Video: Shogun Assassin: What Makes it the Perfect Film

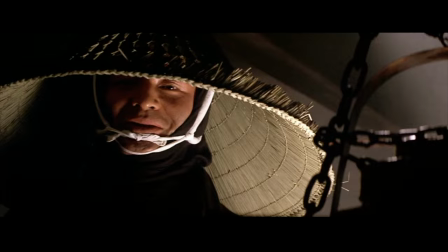(5:20)
And while this is composed entirely of existing work, what we get is something totally different.
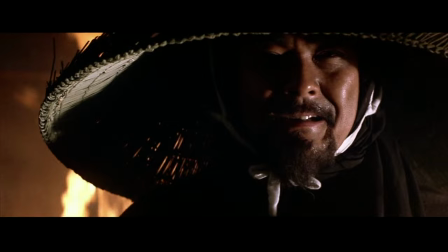(5:28)
This is a completely different movie experience.
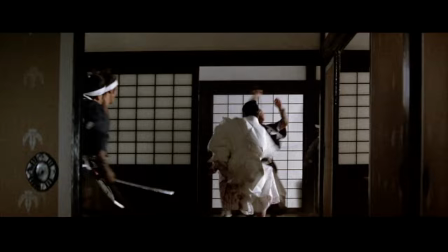(5:31)
Shogun Assassin hacks the first two Lone Wolf and Cub films, mostly the second one, down to the barest essentials.
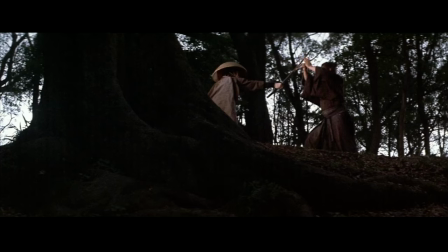(5:39)
And this results in an 85-minute fight scene featuring
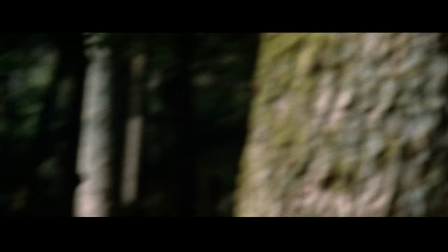(5:44)
Ogami as he just encounters new adversaries every few minutes.
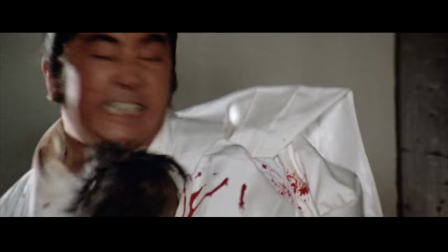(5:49)
And I will hand it to them, there's not one boring moment in this entire film.
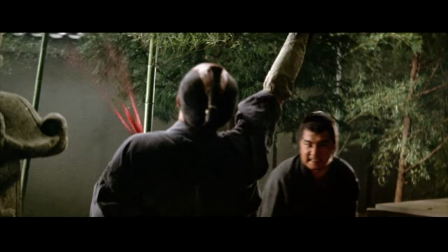(5:54)
We watch endless battles, him slicing them into piles of limbs and just geysers of blood.
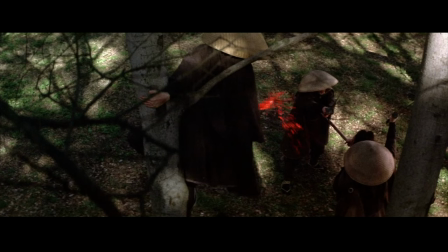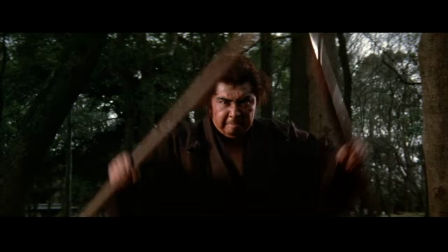(6:07)
Simply by abandoning most of the plot, Shogun Assassin kind of drifts along from moment to moment.
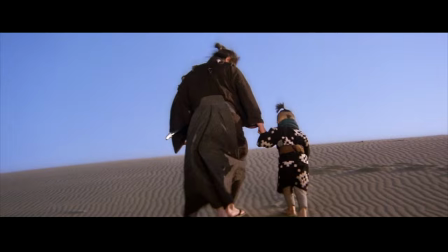(6:13)
The editing itself has a dreamy, non-linear quality to it.
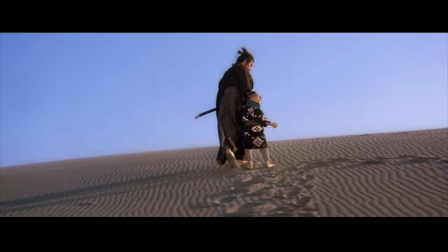(6:19)
And I actually think that it's improved, not weakened, by the new voiceover from the 70-year-old Gerben Evans.
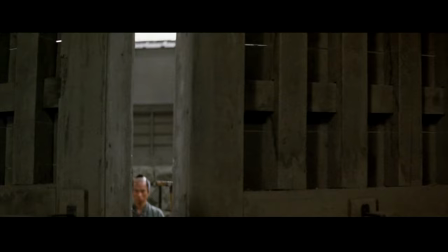(6:26) The Shogun just stayed inside his castle, and he never came out.
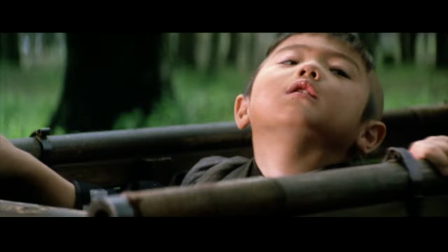(6:31) People said his brain was infected by devils.
And I actually like having Daiguru narrate in this film.
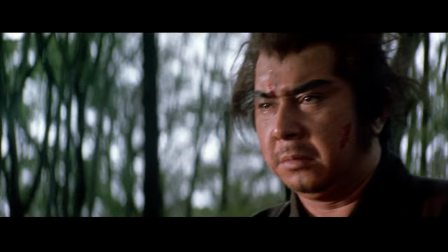(6:39)
It gives him more life. He tells us exactly what it's like to travel with his father and just what he's thinking.
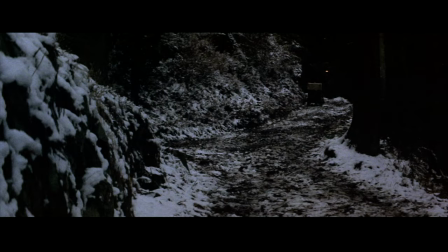(6:47) My father hardly ever talks anymore. We just go a little farther every day. When we're on the road, we stop a lot at temples to pray for the souls of the dead.
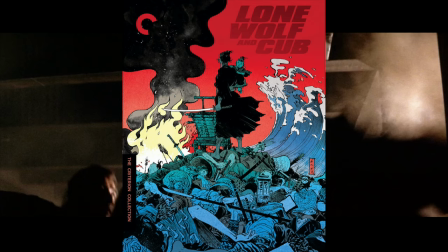(7:02)
Well, the Lone Wolf and Cub movies make the case that father and son are condemning themselves to hell.
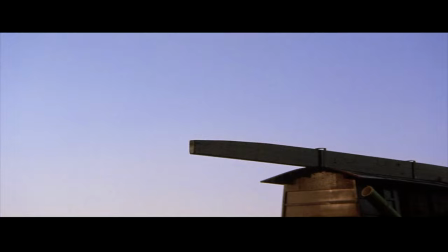(7:08)
It does so over the course of several films. I'd argue, though, that Shogun Assassin does a better job of making the point sooner.
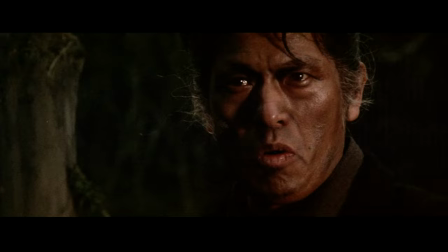(7:17)
It does it in one movie. Probably because the editing and just the amazing synth score give the whole thing a much darker feeling to it.
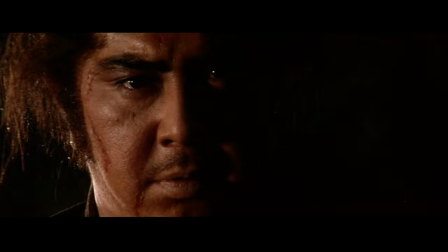(7:26)
There's a feeling of constant dread.
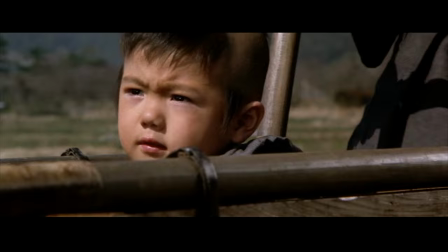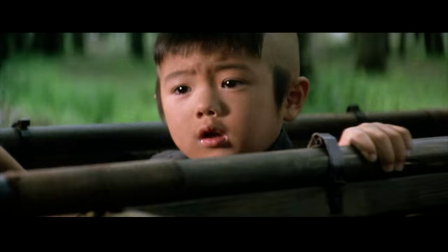(7:37)
And again, I really like the narration they added with Daiguru.
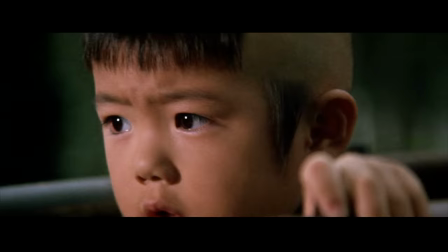(7:41)
It adds to the character and it just makes him feel more like a real and relatable person.
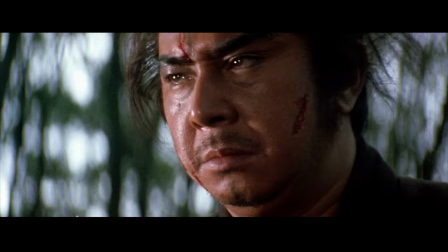(7:48)
Unfortunately, the original series didn't really do much to bring life to him. It's kind of its biggest fault.
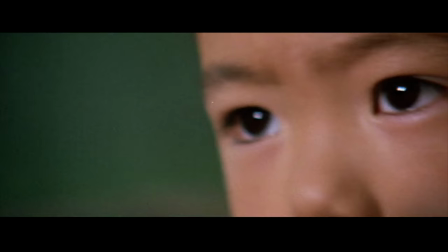(7:55)
Here, he actually seems like the main character just telling us of his adventures with his father.
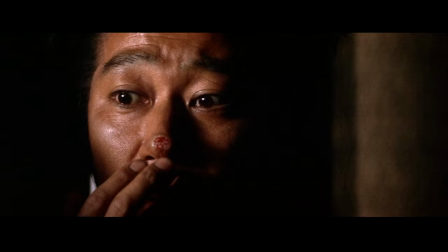(8:01)
The dubbing, I'll admit, is definitely cheesy, especially in some scenes.
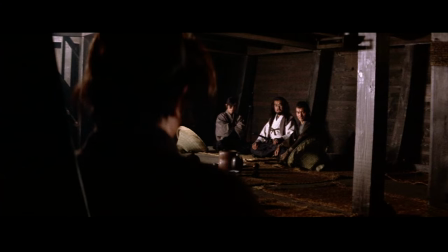(8:06)
It does almost cheapen the experience.
Sorry to bother you.
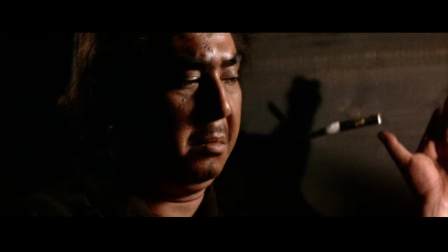(8:12) Would you return my knife?
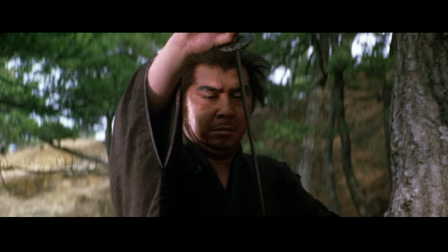(8:19)
I do, however, really like the main character of Ogami's voice actor.
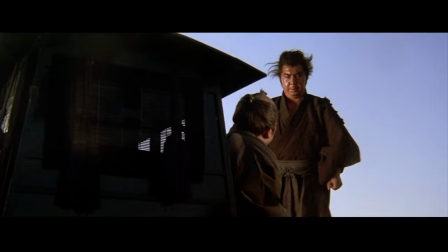(8:24)
I think it just goes perfectly with him.
Shogun means nothing to me.
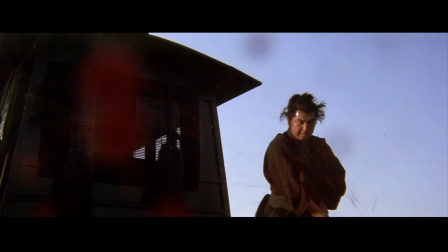(8:33) Die!
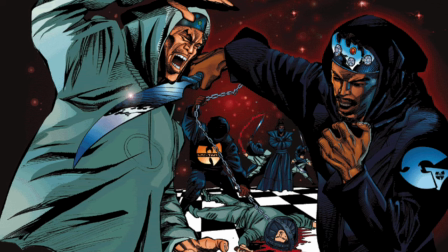(8:38)
But majority of the time, for me, it just reminds me kind of the Wu-Tang Clan samples.
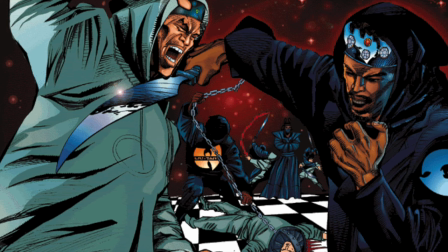(8:44)
For any Wu-Tang Clan fan, you'll just love this movie. You'll know why.
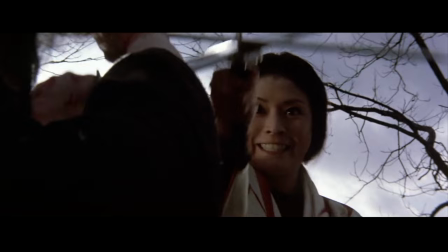(8:49)
I also feel like it gives it kind of that 70s kung fu film feeling.
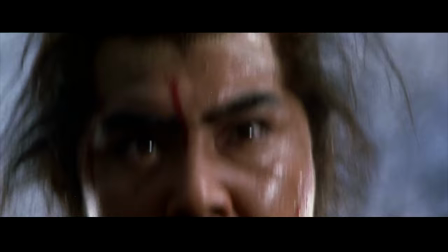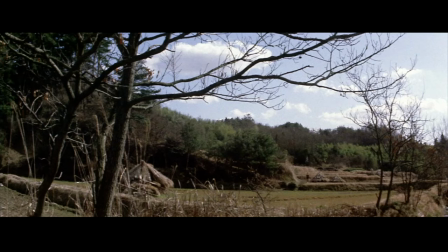(9:00)
The movies in the series are kind of ridiculous, so I feel like the tone of the dub goes actually better with it.
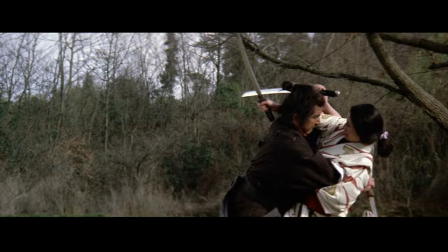(9:09)
I think when certain aspects are like serious and the rest of it's just insane, I don't think it really goes that well.
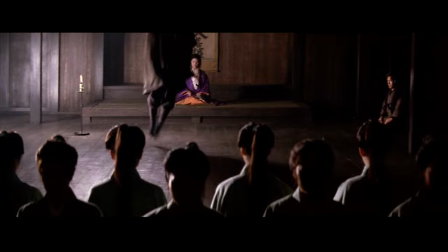(9:16)
But here it just creates a more solid, uniform feeling to it.
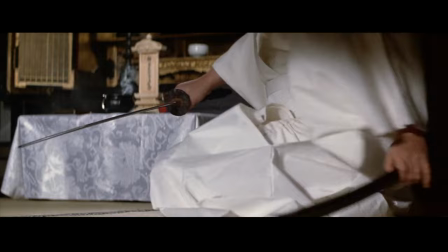(9:21)
They're going for just over-the-top craziness.